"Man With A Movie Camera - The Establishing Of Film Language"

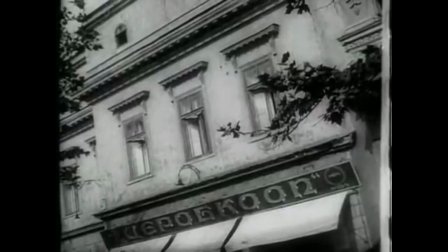Ziga Vertov's Man with a Movie Camera is an influential piece of silent filmmaking,
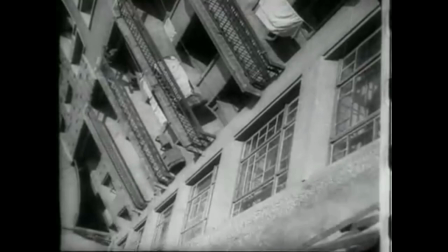with its groundbreaking techniques regarding cinematography and editing.
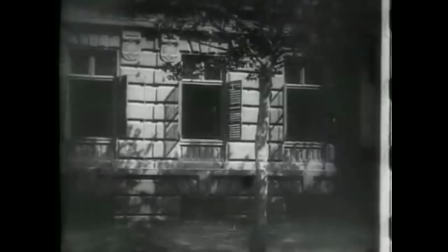The film is without narrative, chronicling 24 hours in a single day of a nameless Russian city.
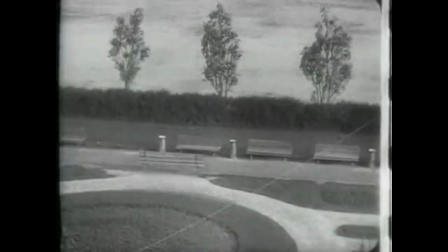The film does not centre on one specific subject, but many.
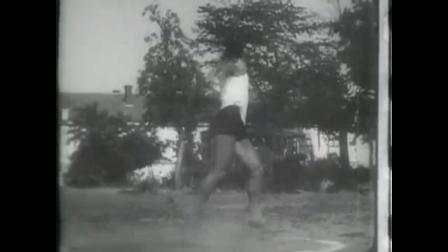Public transportation, factory machinery and the factory workers, athletes, ballet dancers and leisure time at a beach.
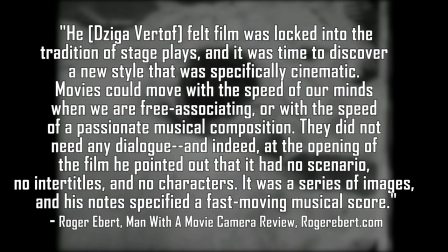Roger Ebert states in his review of the film, in regard to the lack of narrative,
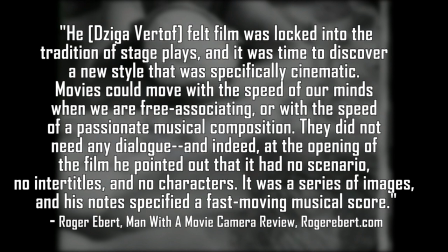he felt film was locked into the tradition of stage plays, and it was time to discover a new style that was specifically cinematic.
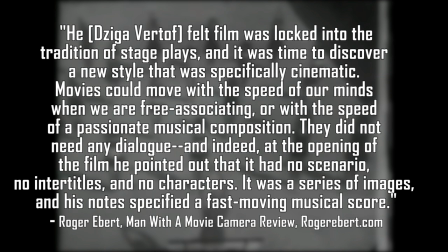Movies could move with the speed of our minds when we are free associating, or with the speed of a passionate musical composition.
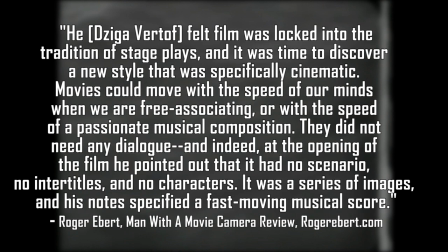They did not need any dialogue, and indeed at the opening of the film he pointed out that it had no scenario, no intertitles, and no characters.
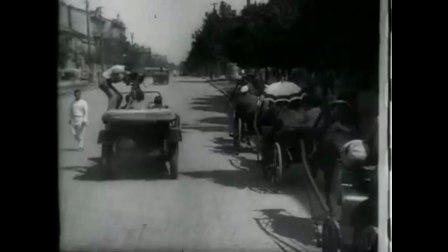It was a series of images, and his notes specified as a fast-moving musical score.
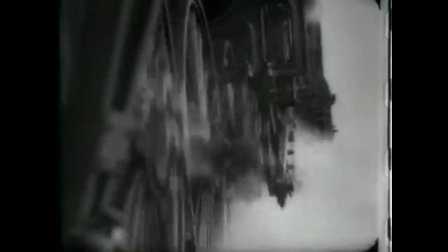The intention to discover the cinematic with this film, and to not replicate other silent films that focused more on narrative,
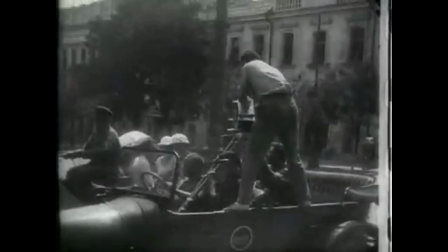was achieved through the film's use of unconventional, at the time, cinematographic techniques.
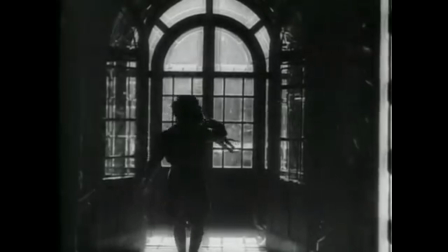Man with a movie camera, literally depicted in the film as a man carrying a tripod through the city,
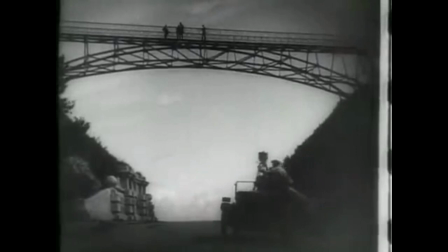is portrayed as filming via experimental and unique methods, such as filming on the back of a vehicle in motion,
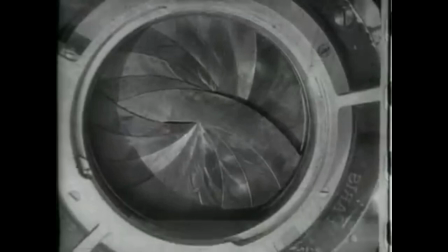or placing the camera in between train tracks, waiting for the camera to film underneath an oncoming train.
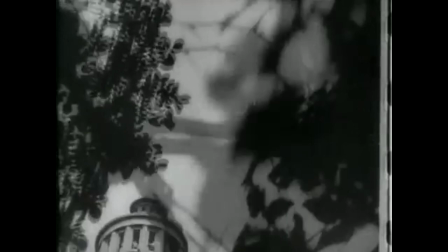This inventive portrayal of the filmmaker is a reflection of Vertov and his crew's attempts to film,
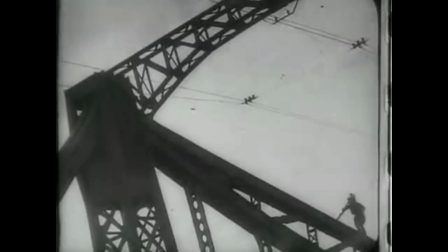discovering new radical methods of filming that were uncommon in the silent era.
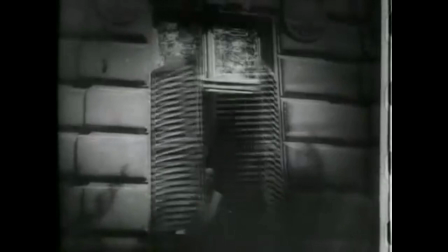The film demonstrates a variety of shot types and framing, such as a tilted shot or a frame within a frame,
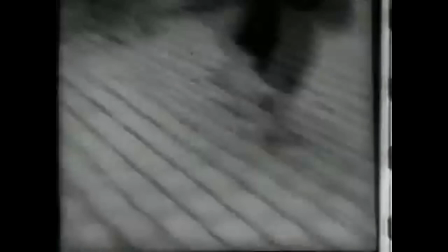and camera movements such as a handheld camera swerving from a height reflecting what an eye might see when swiftly looking around,
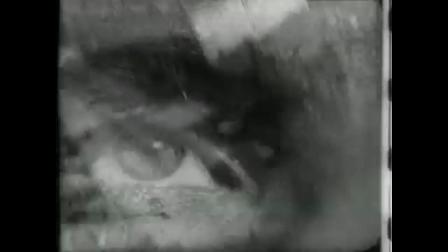which demonstrates the forward-thinking ability of the film crew.
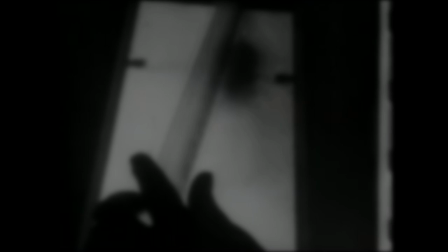These types of shots may be more commonplace in cinema today because of their implementation in this film.
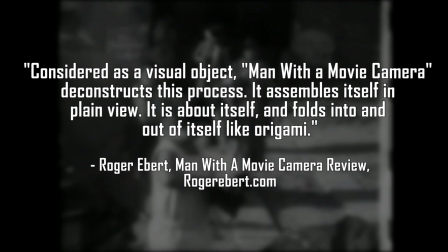Regarding editing within Man with a Movie Camera,
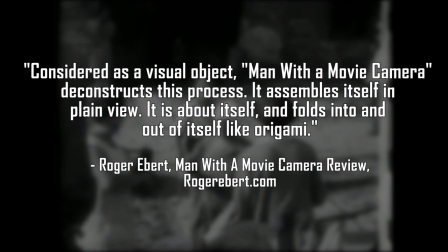Roder Ebert states later in his review, considered as a visual object, Man with a Movie Camera deconstructs this process.
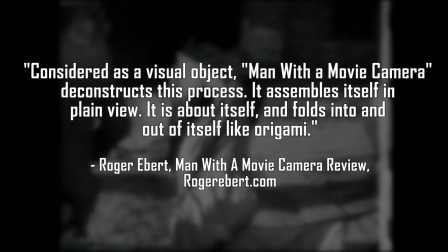It assembles itself in plain view. It is about itself and folds into and out of itself like origami.
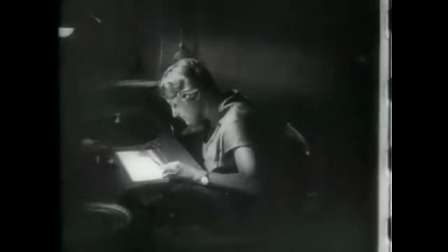The film's editing is meant to be observed. More commonly in films is an invisible edit encouraged.
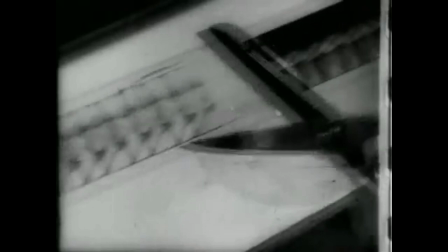One that does not necessarily draw attention to itself but with man with a movie camera.
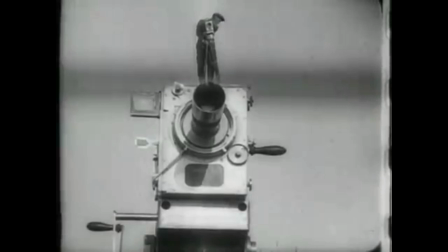The editing is at the centre of the film. Techniques such as slow motion, jump cuts, split screen and overlays are used throughout the film.
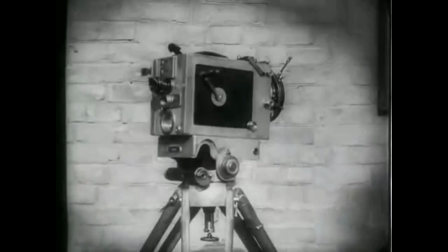Even stop-motion animation is implemented in the film during a sequence where a camera and its tripod seems to become sentient, having a life of its own.
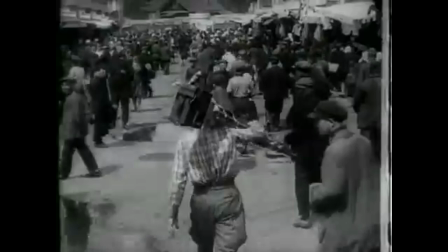Once again, although these techniques may be more commonplace after Virtov's film,
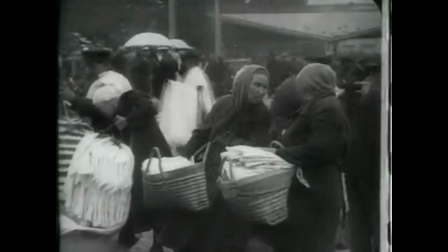jump cuts were famously used in Godard's Breathless, and slow motion has been used from sports broadcasting to Wes Anderson films.
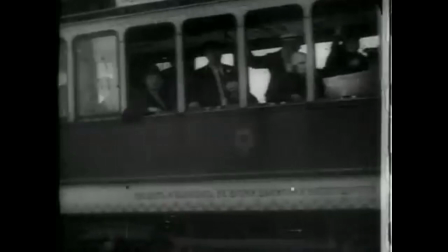Before Man with a Movie Camera, they were certainly not as commonplace.
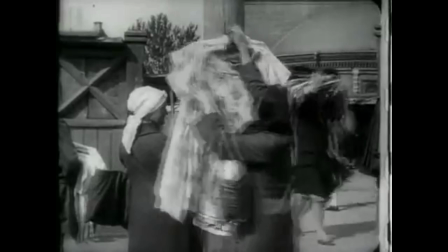The editing manages to construct cohesive sequences together from various images, an empty theatre,
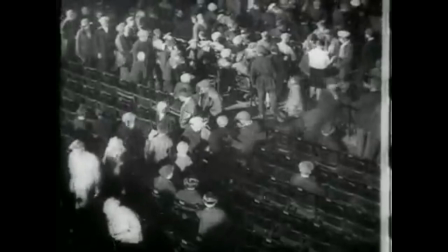a projectionist setting up the projector and film reel, seats that seem to invite an audience as they slowly shuffle in.
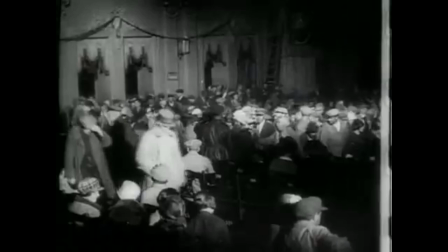All Lola's shots are from various locations within the theatre. Once edited together as a sequence,
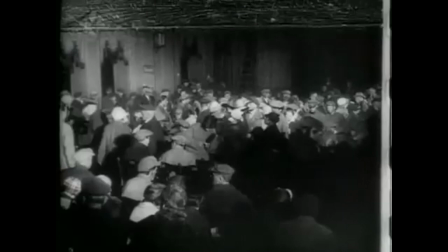it becomes clear that the theatre is being prepared for the screening of a film, a film implied to be man with a movie camera.
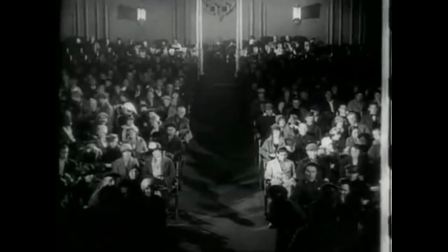In conclusion, Ziga Vertov's Man with a Movie Camera implemented many techniques regarding
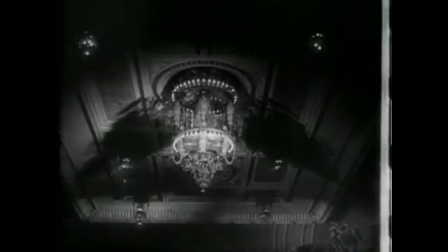cinematography and editing that were experimental and radical at the time, but have now become more commonplace.